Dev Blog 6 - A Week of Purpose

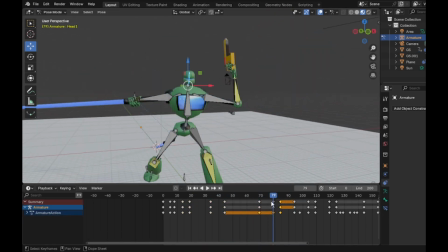4:08 Adding new keys is needed to make it smooth, and this shows I cannot eyeball the timing for these actions.
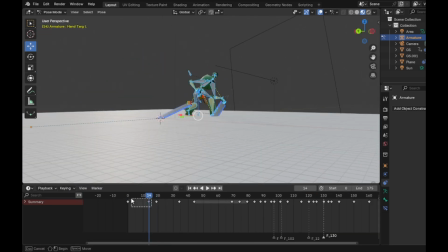4:14 Plenty of tweaking here. After the animation's been keyed, I thought it could use some camera work as well.
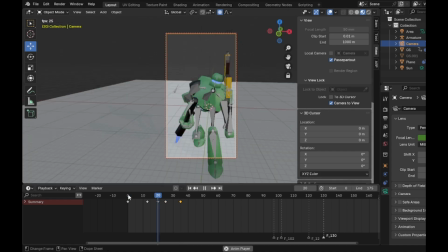4:19 A little cherry on top, if you will. So what I said for day 1, it's out the window.
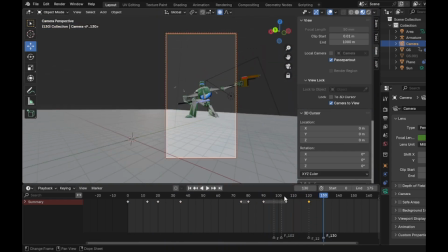4:24 I used some good film class knowledge and did the same shot of the slam attack twice to sell the impact of it more.
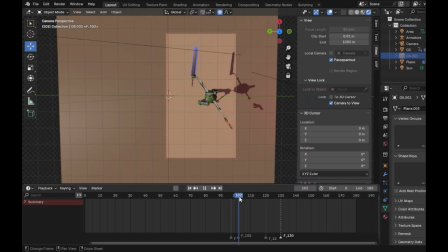4:31 Angle could have been a bit better, but still good. And with that, the animation is done. I am very proud with this day.
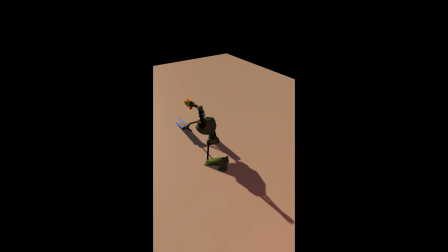4:38 I am definitely going to be watching this over and over again as I go to bed.
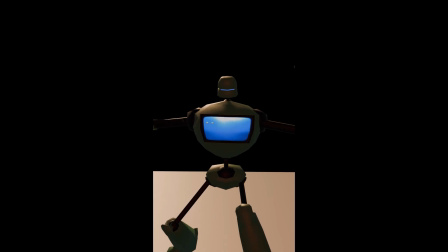4:42 Seeing what I could have done better, only thing I could think of, why couldn't it be longer?
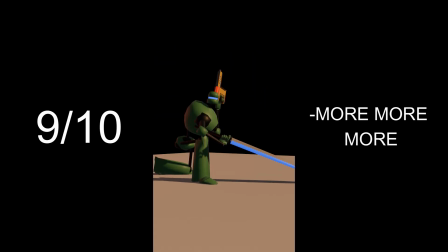4:47 This is 9.5 out of 10 day, baby!
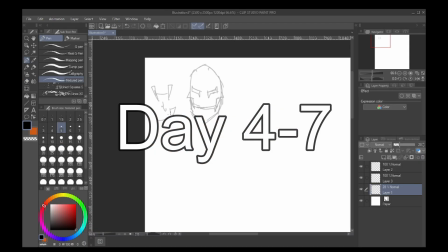4:50 Today is when I decided that the next step here is going to be a second character to these scenes.
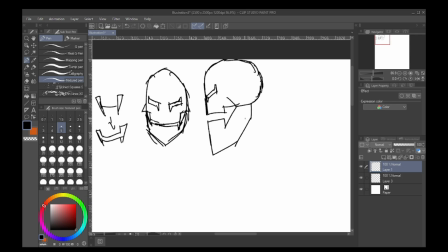4:56 Instead of the dynamic duo being made, how about the antagonistic force?
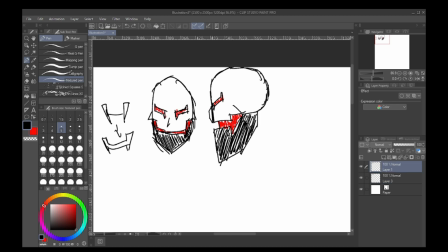5:01 To do this, I'm drawing up the designs today for the antagonist, then create the model tomorrow.
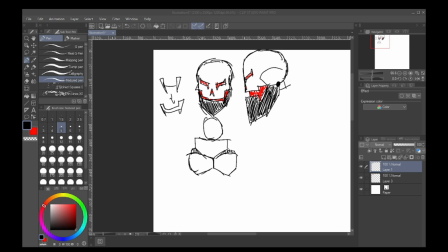5:06 It was either that or make the basic enemy, but it feels cooler doing the big guy. My thought process was to take the main character and flip his idea around.
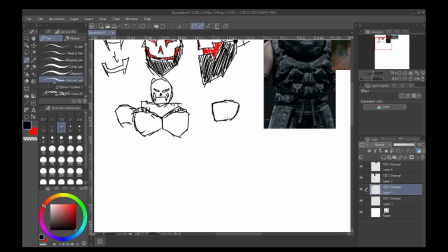5:14 He's round, very little detail, and colder colors. Flipping that over means I need warmer colors, sharp edges, more detail.
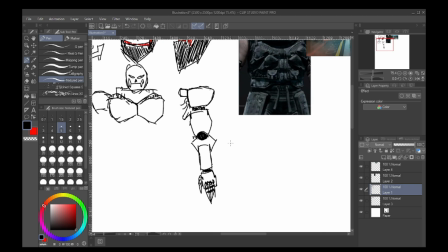5:22 I looked at some looks that fit well enough, but later on I took reference from Ultron in old Marvel comics and Atom Smasher in Cyberpunk,
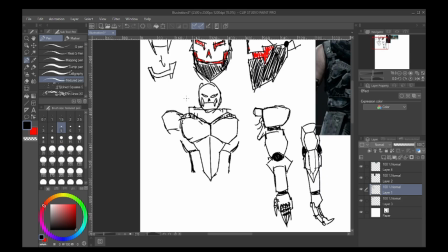5:31 specifically his younger 2023 look. I chose this look for the character because every robot in this world looks like a robot.
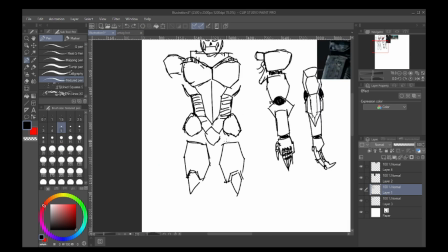5:39 So when you look at this guy, he has humanoid characteristics, and you may question if he's just a man in a big suit.
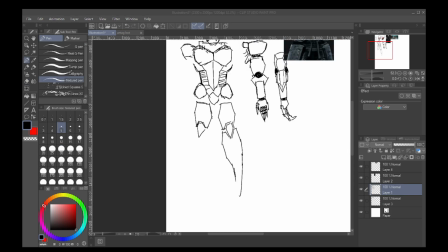5:46 I drew the character a second time when I started modeling to get a better feel on how he's put together.
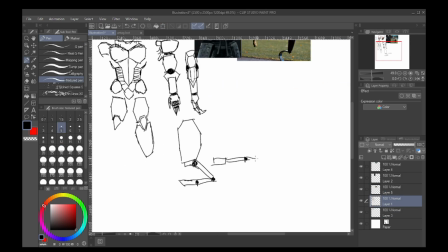5:51 It's really helpful to do that, really. Day 5, I literally did, I barely did much.
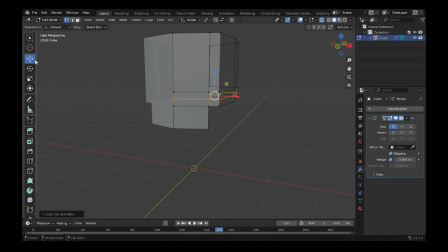5:57 Honestly, there was no progress made today. I tried to start the model up, but man was that head shit.
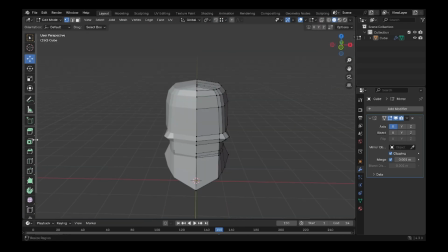6:07 It was not good. If I have footage here, I straight up deleted this file.
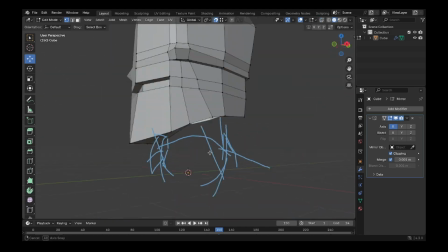6:13 It wasn't, it didn't start good. So nothing happened day 5.
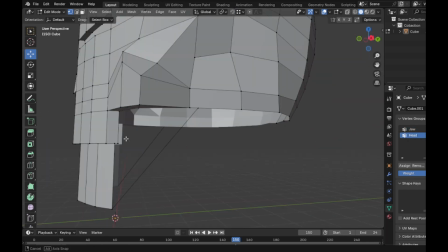6:17 Day 6 though, I started the model again, got the head to a good look that I liked.
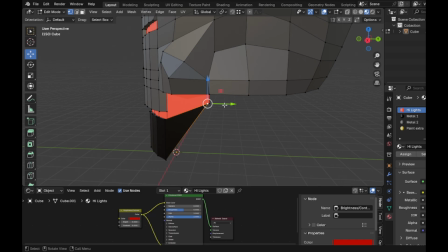6:23 It fit the sketch well. A split between two ideas for the legs.
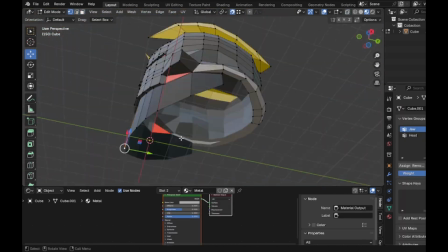6:27 One was similar to prosthetics that runners use, but able to straighten and be controlled.
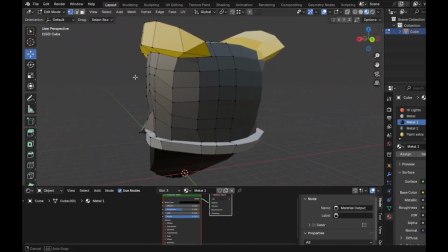6:34 The other was just a big stump spike.
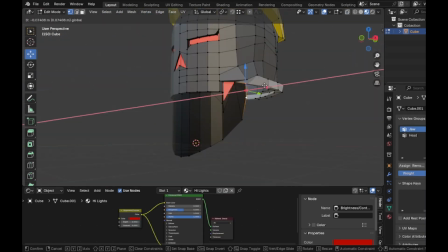6:37 I didn't remember the word prosthetic at first when searching for a reference and just typed runner leg replacement.
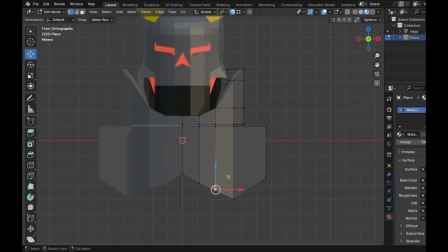6:44 Just a silly little brain fart I had. I got the body into a good enough look, made the arms, stopped at the hands.
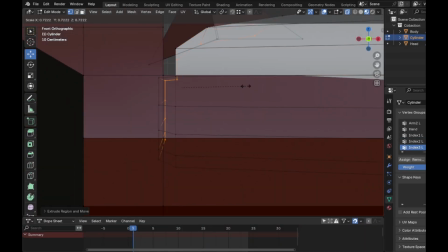6:50 I just need to do the fingers, legs, and armature by the end of tomorrow. Possibly make an animation to show that it's finished. I did just that. I made the model into an A pose, so it looks more comfortable to look at when it comes to the shoulder pieces.
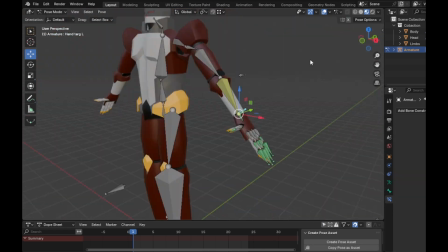7:05 Set the parents for all the IK stuff earlier, as I know what I like the pulls and targets to be set to.
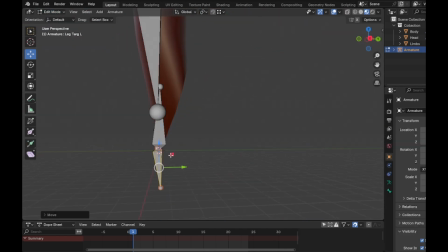7:13 I set it up for the arms this time, will still have IK for most of it, but still has FK when it comes to the shoulder and clavicle.
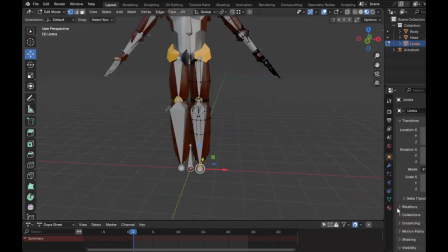7:20 With that done, and time to symmetrize it. Oh shit, one more time.
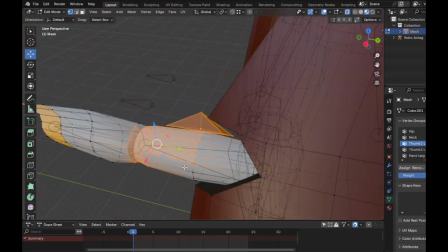7:26 After a few fixes and one more time. And voila! It's done.
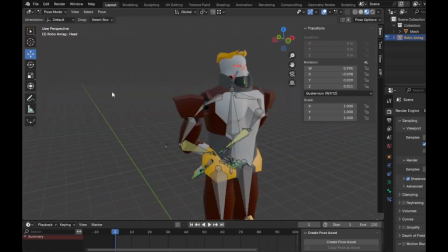7:31 He is now animation ready. Speaking of, let's do that real quick. I wanted a revealing style of an animation.
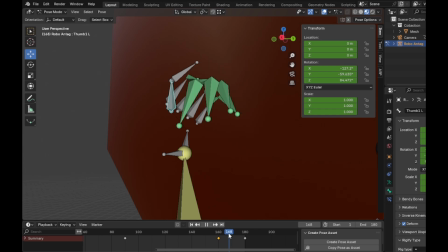7:39 Character's facing away, turns to camera, clenches fist. Here's some tomfoolery that pissed me off as I was animating this whole thing. Rendered it out. Sadly, it would have been much cooler if it was landscape rather than portrait, but here it is.
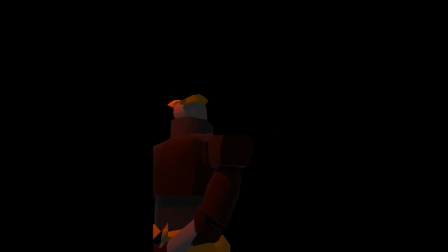7:54 And that marks the end of the week. In conclusion, I did really well with the animation at the beginning and ended pretty strong, I feel.
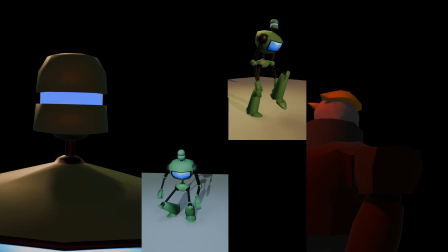8:02 I'm starting to get the hang of these little transitions, so next week I will have to start messing with the dope sheet and tweak them directly, see how I fare doing that.